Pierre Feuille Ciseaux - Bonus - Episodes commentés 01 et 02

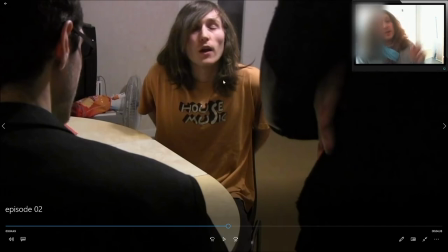(44:29)
mais en mettant ce bruit on avait l'impression qu'il téléportait la pièce dans sa main et on se disait mais attends elle va disparaître et donc j'ai mis ce bruit mais je l'ai mis à l'envers pour évoquer que c'est quelque chose de différent sauf que ce bruit on
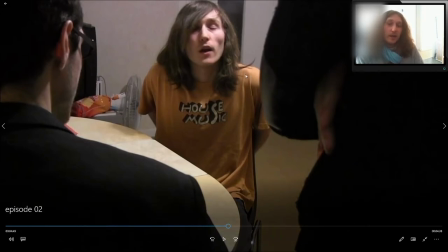(44:44)
a vraiment l'impression qu'il fait un aller-retour genre il a pris la pièce et il l'a renvoyé et pour le coup et là je le dis en tant que créateur c'est mon histoire donc j'ai le fin mot sur cette histoire
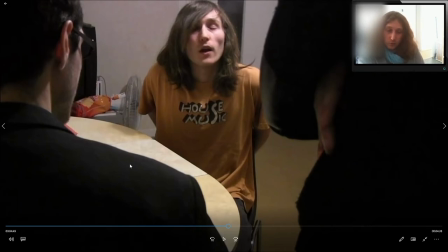(44:58)
je suis ouvert à l'interprétation en sens où je n'ai pas canonisé c'est à dire officiellement je n'ai pas déclaré son pouvoir c'est ça en sens où je ne sais pas je ne sais toujours pas à l'heure actuelle s'il fait un scan ou s'il fait un
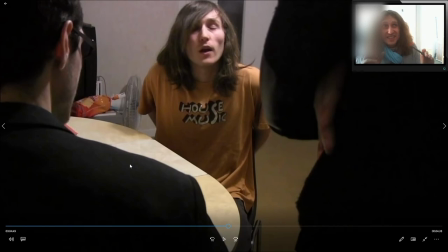(45:11)
aller-retour mais à cause de ce bruit j'aurais tendance à dire qu'il aurait le pouvoir de renvoyer les objets là où il les a pris c'est pas arrêté et de toute façon il ne s'en resservira jamais dans le film c'est pour ça que je suis assez flou là
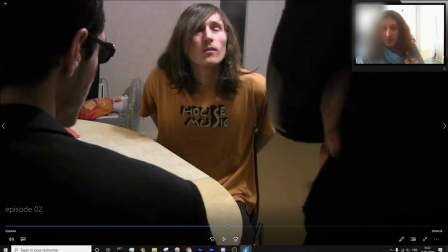(45:27)
dessus mais c'était pas mon intention c'est vraiment le fait de mettre ce bruitage qui donne cette impression et c'est pour ça que je disais ça m'emmerde en fait mais au fond
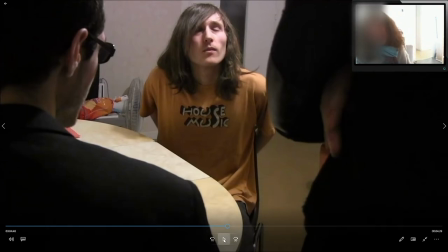(45:37)
maintenant c'est comme ça et puis comme je dis j'ai pas le maître mot là dessus parce que Enfin, j'allais mettre le mot là-dessus parce que c'est mon histoire, mais ce que je dis,
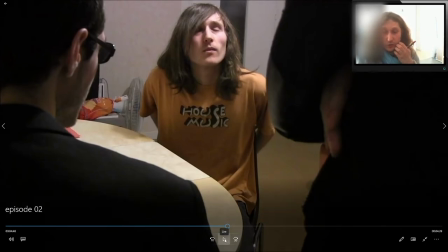(45:46)
c'est que justement, moi-même en tant que créateur, j'ai pas d'explication à ça, et je suis libre à ce que l'œuvre soit interprétée d'elle-même, en fait. Là, là-dessus, c'est chacun qui peut se faire son explication pour lui-même.
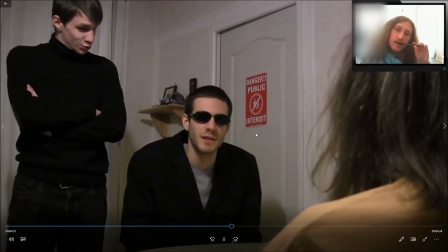(46:01) Gauche. Il est dit gauche. Il est dit gauche ? Quoi ? Il a réussi ? Bah, oui !
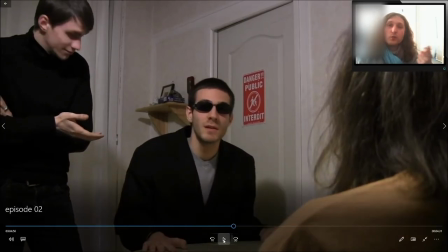(46:06)
Eh, il savait que c'était à gauche, vu qu'il a eu l'occasion de le prendre, et il sait d'où il prend les objets, c'est pas au hasard.
Quel est-on ?
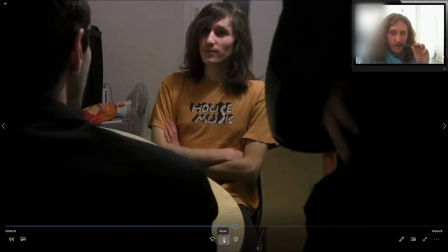(46:12)
C'est Stéphane Ok Stéphane
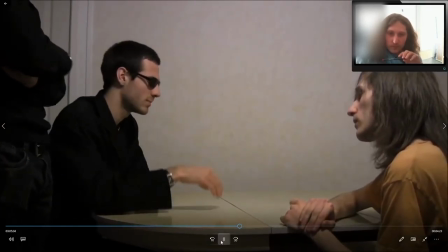(46:15)
Tu peux aller dire aux marques qui sont de l'autre côté de la porte Que c'est bon la fête est finie ils peuvent rentrer chez eux Là il y a un petit effet spécial Qui passe inaperçu je pense
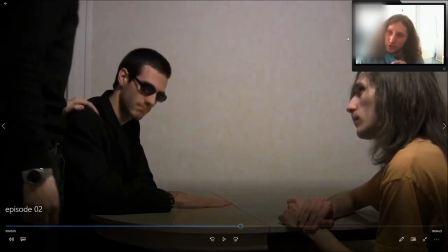(46:23)
On va changer de plan Regardez bien là Gamma est clairement à gauche Stéphane est clairement à droite Là on est de vue de côté
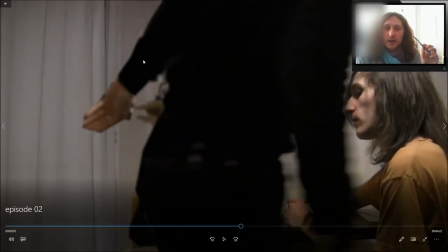(46:30)
Et en fait il y a Si je mets arrêt c'est clairement dégueulasse Regardez la main elle est dégueulasse Parce qu'en fait son corps je l'ai fait comme un calque Qui permet de faire la transition d'une scène à l'autre
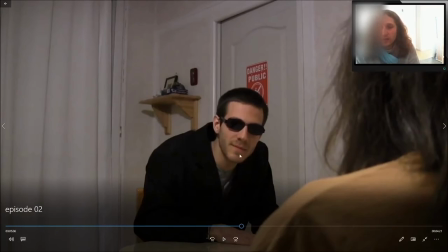(46:41)
Et là on est plus du tout avec Gamma à gauche Stéphane à droite Là Gamma il est en face et Stéphane il est au premier plan
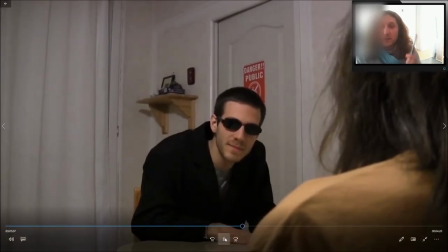(46:48)
Voilà Mais ça passe inaperçu et ça marche assez bien
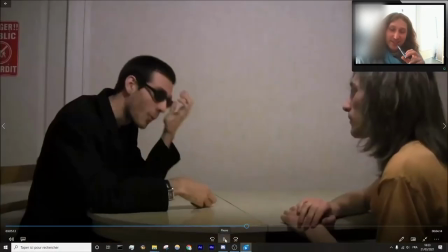(46:52)
Avec toujours sa tête de provocateur idiot Je trouve ça génial Bon bah écoute Stéphane Bienvenue dans la famille,
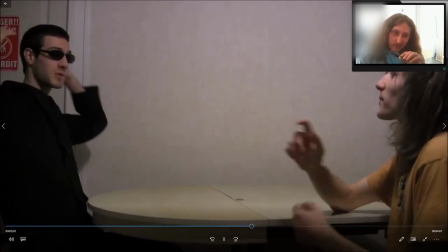(46:58)
félicitations Merci Bah écoute vas-y dis-moi qu'est-ce que tu veux Et si je demande une Ferrari Tu l'as Et une village
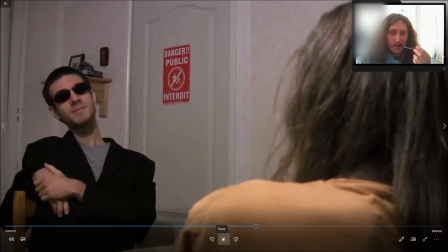(47:05)
sur la plage Tu l'as aussi Donc là il demande un petit peu il le charrie et je crois qu'il essaie de voir un petit peu qu'est-ce qu'il arrive à avoir avec son pouvoir c'est du donnant-donnant en fait,
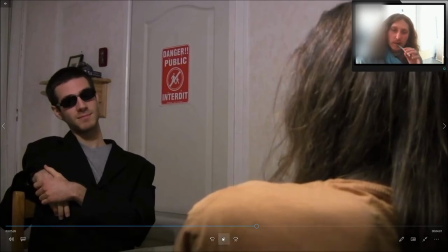(47:15)
chacun pose une question sur le pouvoir de l'autre sans dire c'est quoi ton pouvoir comment t'as fait pour être aussi riche ? j'ai gagné au loto,
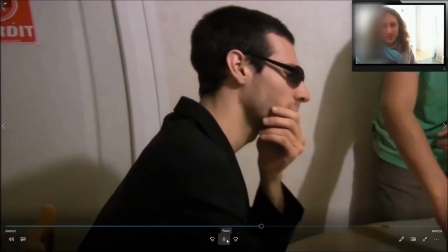(47:22)
tout simplement et toi de ton côté comment t'as fait pour trouver la pièce ?
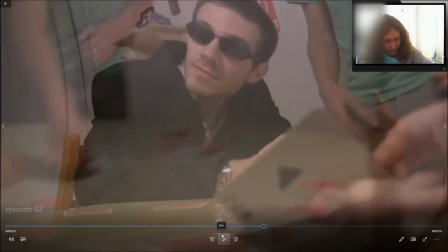(47:28)
alors ce passage il faut que je m'explique je l'ai filmé de deux façons je l'ai filmé en conversation classique
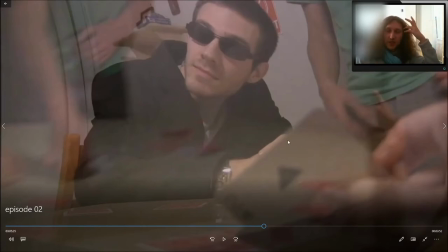(47:37)
et je l'ai filmé en version psychédélique, ou j'imaginais psychédélique avec un croupier qui apparaît de nulle part avec, il joue au poker, tout ça et au montage ça fait pas laquelle garder, finalement j'ai gardé celle là,
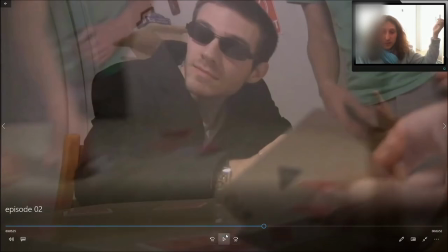(47:50)
mais ça n'a aucune explication en fait, je me suis dit ça me faisait rire en fait et c'était un peu irréel à l'époque je trouvais que c'était une bonne idée mais à l'époque c'était il y a 6 ans, si aujourd'hui je devais refilmer cette scène, je la ferais totalement différemment, mais je me suis dit que j'allais pas là récemment quand j'ai fini le film cette année,
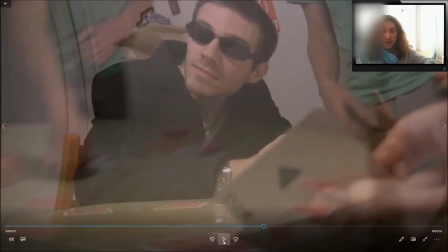(48:09)
je me suis dit Si à l'époque j'avais envie de faire ça et que je l'ai monté comme ça, autant me respecter, tu vois, et la garder comme ça.
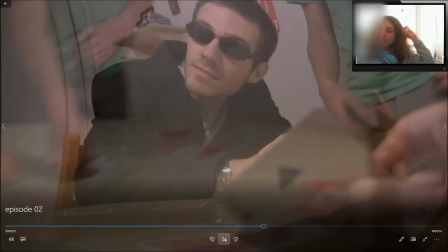(48:15)
Donc aujourd'hui c'est un petit peu psychédélique, un peu what the fuck.
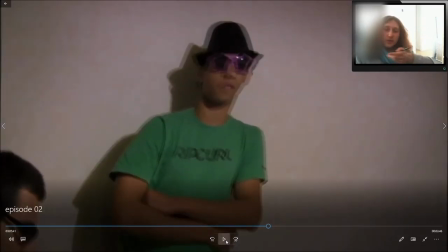(48:23)
Donc là, c'était donnant-donnant, une question à chaque fois pour tout tirer les infos du pouvoir.
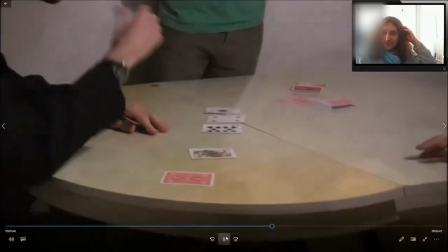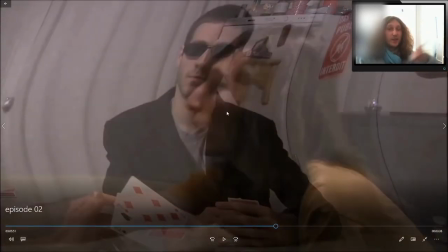(48:36)
Bah oui, s'il peut téléporter les objets, il peut pas gagner aux dames.